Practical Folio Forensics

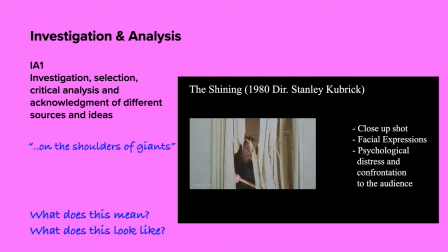[1:36]
For example, the popular scene of the 1980 psychological horror movie The Shining,
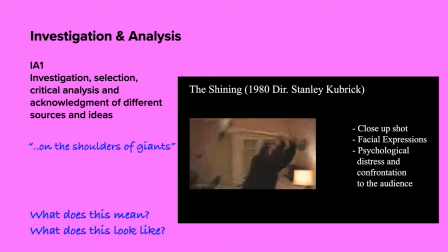[1:41]
Jack Torrance is seen to break through a door and deliver one of the most popular movie quotes of all time.
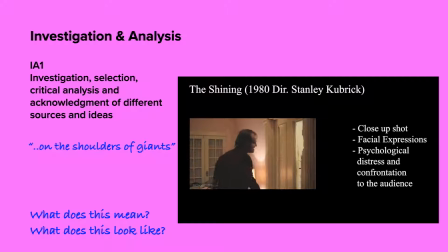[1:46]
Using a close-up shot of the character's manic facial expressions,
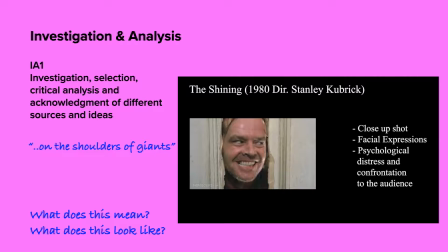[1:50]
it gives the audience feelings of fright due to witnessing the up-close horror of a psychopath attempting to kill, which psychologically distresses and confronts the audience.
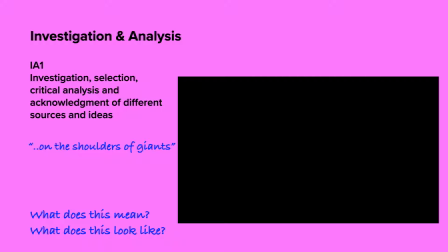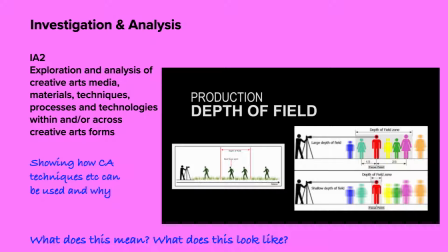[2:10]
Depth of field is the distance between the nearest and farthest objects in a shot, which dictates how in or out of focus these objects are.
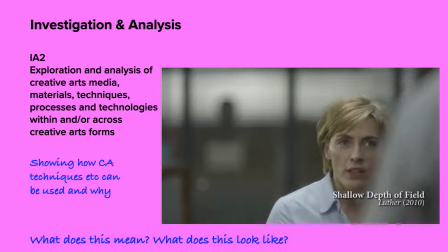[2:18]
Shallow depth of field is the effect where the background or foreground is noticeably out of focus.
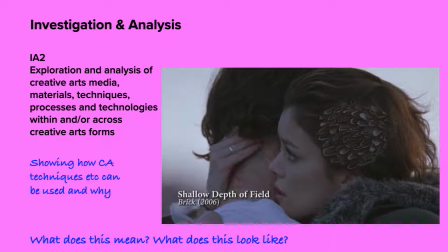[2:24]
It is cinematographically important as it indicates to viewers what they should be concentrating on, creates meaning, and conveys themes and characterization.
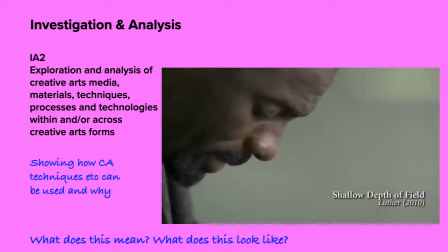[2:33]
In this scene from the TV show Luther, extremely shallow depth of field is used by cinematographer Julian Court to convey that
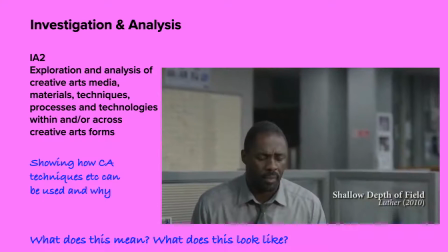[2:41]
the subject of the scene is Luther and to represent his detachment from the world and people around him.
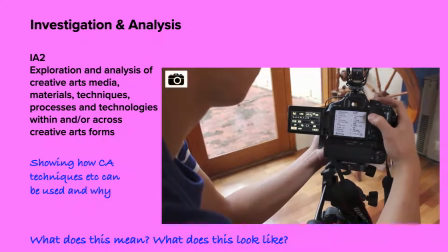[2:48]
Careful camera operation and technical knowledge is required to produce depth of field
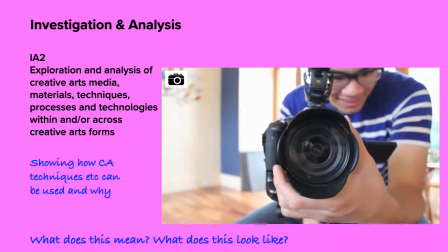[2:52]
because the adjustment of aperture and focal length combine to produce different effects.
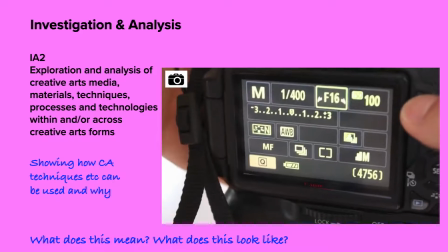[2:57]
To produce the shallowest depth of field possible, I must decrease the aperture to its lowest numerical value,
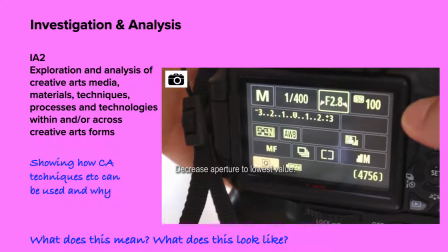[3:04]
in this case f2.8, thereby opening it as wide as possible. Then I must increase the focal length to its highest value.
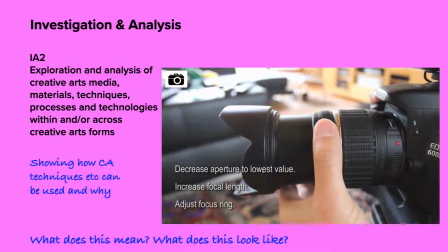[3:11]
Finally, by adjusting the focus ring, I dictate which part of my shot I wish to have in focus.
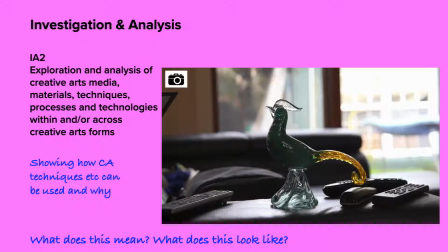[3:16]
As you can see in this clip that I just shot, the depth of field is shallow with the background out of focus and the foreground clear.
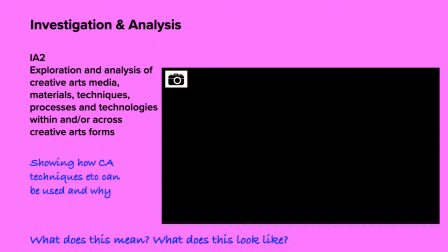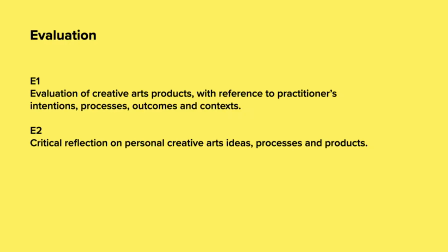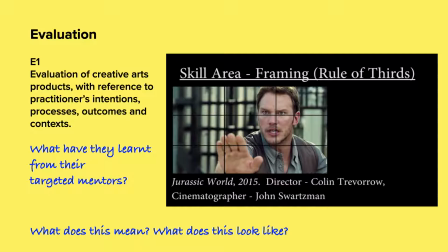[3:39]
Rule of thirds serves as a basic guideline for visual artworks. Its premise divides the frame into thirds horizontally and vertically and states that the elements in focus should be placed on the edge of each third to drag attention to them.